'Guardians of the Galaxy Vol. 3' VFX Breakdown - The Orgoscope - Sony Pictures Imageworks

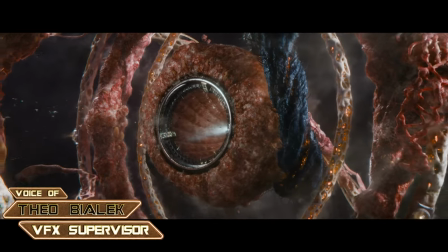[0:07]
For the Guardians of the Galaxy Volume 3, the team at Sony Pictures Imageworks built the planet-sized organic structure known as the Orgoscope.
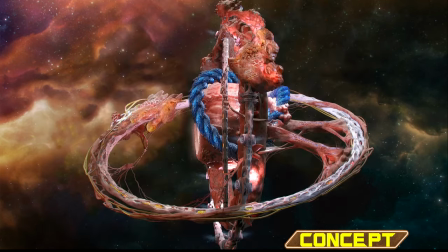[0:17]
Given that it's built from a collage of internal organic parts, instead of more recognizable mechanical features, establishing its massive scale would prove difficult.
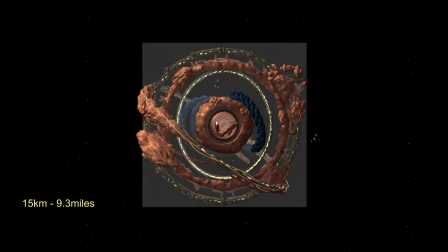[0:25]
The challenge was to ensure that pieces of the station were identifiable as muscle or bone and vast wide shots and tight close-ups.
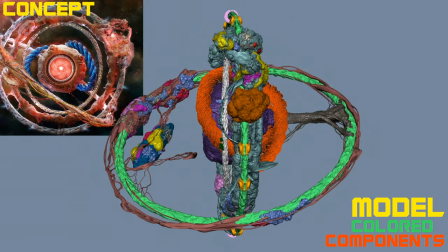[0:32]
We solved this by taking a modular approach to the build, instancing sections of the environment, and mixing and matching various shaders.
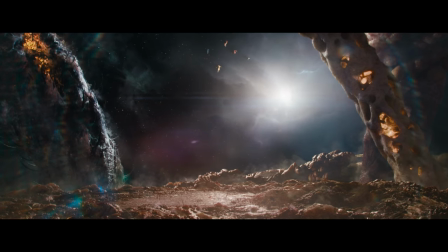[0:38]
In a sort of fractal strategy, we used large-scale textures initially, but as you push into the environment, smaller-scale textures are revealed.
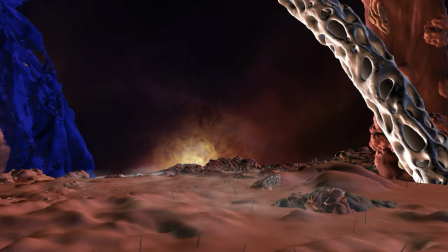[0:46]
For Bone, a series of tests showed that we needed to manipulate the subsurface falloff,
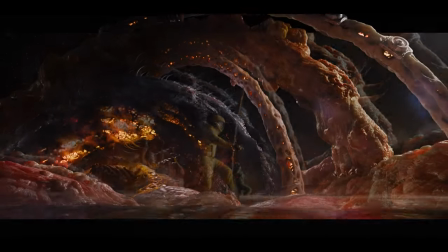[0:52]
as real-world values didn't translate well when applied to structures that were as massive as the rings.
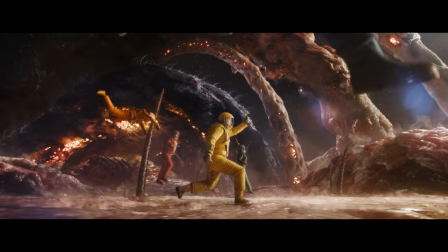[0:57]
We ended up applying this cheat repeatedly, basing the surface's effect on distance to camera.
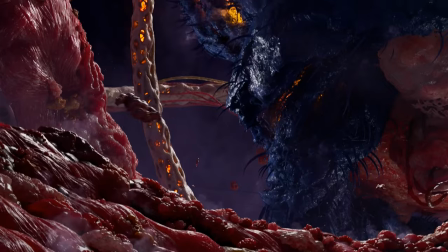[1:02]
The outer layer of muscle was a combination of colored muscle layers, noises, textures, and surface elements.
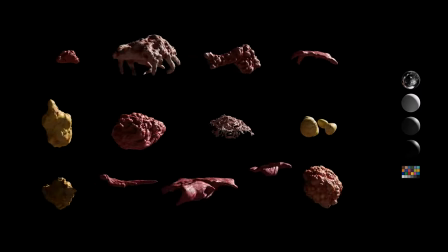[1:08]
As this amount of detail would overwhelm our modeling pipeline, we used our in-house proprietary instancers Sprout and Houdini to procedurally scatter objects and add detail.
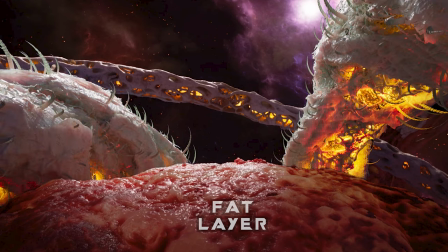[1:17]
For additional control, passes of fat, fascia, and muscle were rendered in separate layers, allowing compers to dial in structures on a per-shot basis.
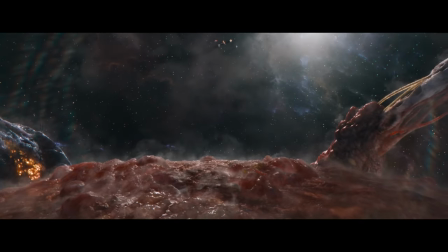[1:25]
To finish the look, our Imageworks artists added ground gases rising from cracks in the flesh,
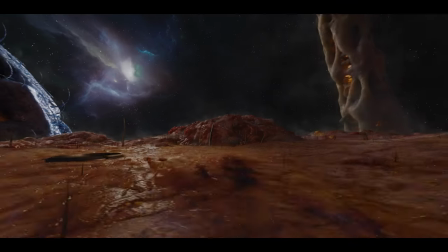[1:30]
and atmospheric effects, including mist, to help give the Orescope the feel of being a living environment.